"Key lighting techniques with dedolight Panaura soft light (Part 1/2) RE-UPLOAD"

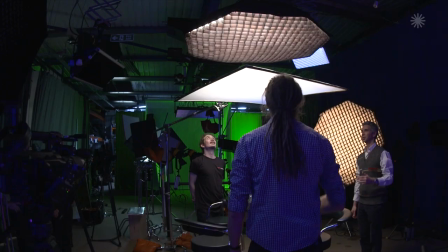[16:23]
Okay. That's pretty good. Okay, so more recently this year on the job actually, which is going to be on this Friday, about the life of career ups and downs of Bobby Moore and Tina Moore in the 1960s and 70s and 1980s.
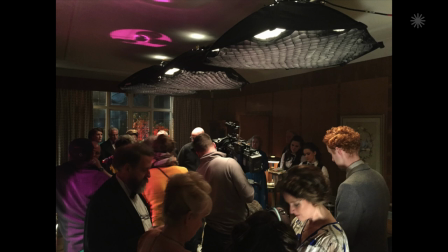[16:43]
And this was a scene very early on in their marriage at a sort of pub where all the footballers and their wives would meet and have drinks after a match. And it was a pub in, we used location in Manchester.
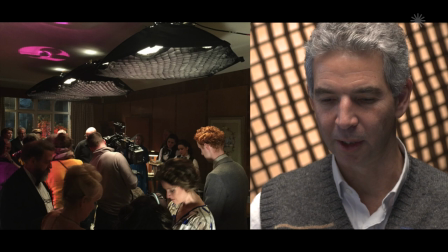[16:59]
But again, I knew there would be probably easily 20 people in the room,
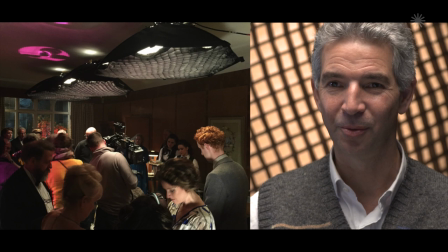[17:05]
20 actors in the room doing different things, and the camera would have to, we'd be using two cameras. There's windows everywhere, glass cabinets, mirrors behind the bar, anything that could reflect a crew member or a camera would, they were all there. So I knew that there's other people who can take care of not seeing people reflected,
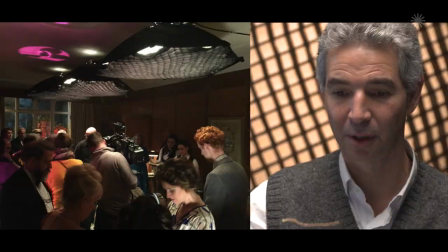[17:28]
but it's up to me to make sure there are no lamps reflected. So I thought, well, again, you know, get the lamps up high, out of the way, big soft source.
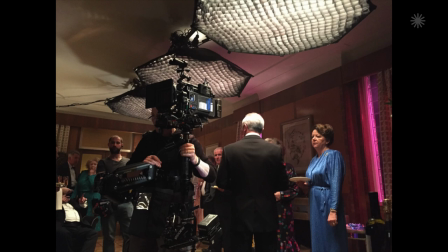[17:37]
So this is what we did here. We had three Panaura octodomes rigged,
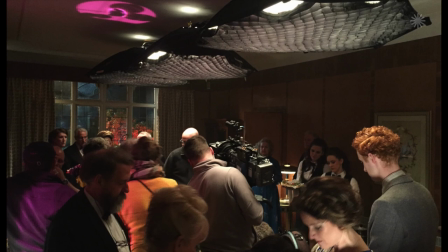[17:43]
one over the sort of central dance area of the bar, one over the middle area of the pub, and one near the doorway.
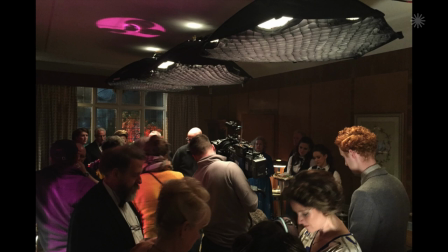[17:49]
And so the whole bar area was completely lit, but in a very stylish way, because trouble with this space, again, typical situation you find oneself in, television drama, you find a location, there isn't a big design budget to repaint, and this pub had white walls. So it's a night scene, white walls. It's going to look horrible if the light's spilling on the walls. And if you have soft light up above, yes, you're going to light the actors well, but you're also going to spread light everywhere, and it's not going to look very elegant. The egg crate system on the octodomes works so well. It's so controlled. You get the whole spread of light from the octodome very evenly, but the egg crate is designed that when you're just out of the principal beam of the light, it falls off incredibly fast. So we were able to keep all the light off the walls and everyone looked good,
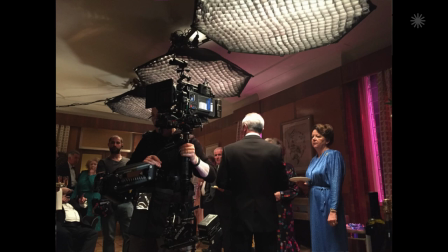[18:47]
and we shot a massive page count, two cameras comfortably in a day.
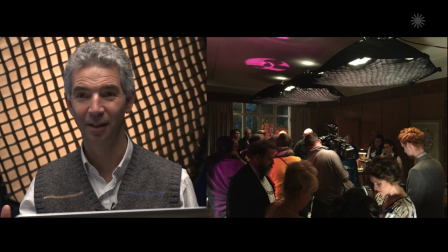[18:53]
It was a big rig to get the octodomes up into the ceiling. It was a day's pre-rigging from the gaffer and the lighting department to get them up there. Because I knew the big scene, the really important scene, was the night party scene. I wanted tungsten
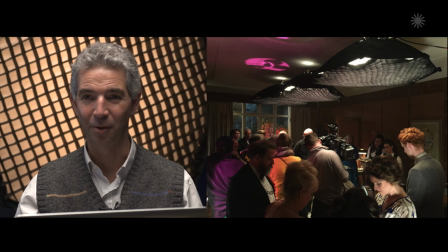[19:09]
octodomes, because daylight ones would have been too bright and it would have been impossible to control. And they had to be dimmable. So it was just, it was a no-brainer. They had to be tungsten. But then I also knew, well, what am I going to do for the day after, the next day?
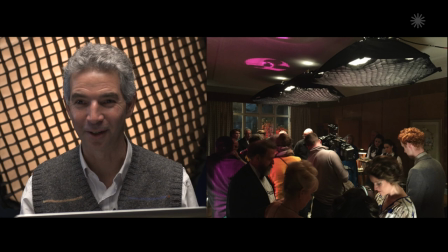[19:26]
Well, we got all these day scenes in here. I don't have time to change them all to daylight heads. So I thought, well, they're bright enough.
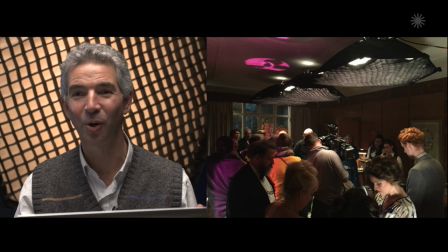[19:39]
So I kept them all as tungsten and I just gelled them all with full blue. And there was quite enough light out of them to do that. And it was a sort of bit of an old-fashioned solution, but it worked absolutely fine. I was never short of light. In fact, I still had to dim them down a little bit too. Gaffer did such a good job.
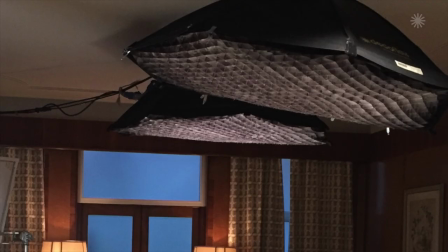[19:58]
They went in, and you can't even see it. And you can just see the clips here, they went in, they took the egg crates off and very carefully cut the gel.
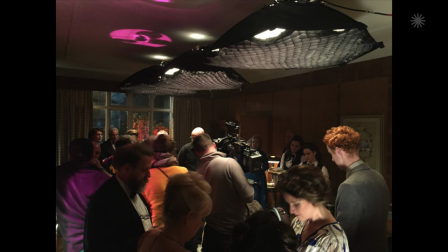[20:11]
Big party scene in a room with low ceilings. Again, 30 or 40 people in the room.
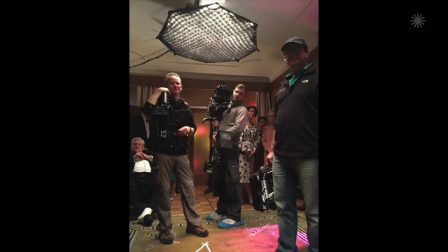[20:19]
And the scene, it was a wide-ranging scene, people moving around, talking to each other, dancing, and we used Steadicam.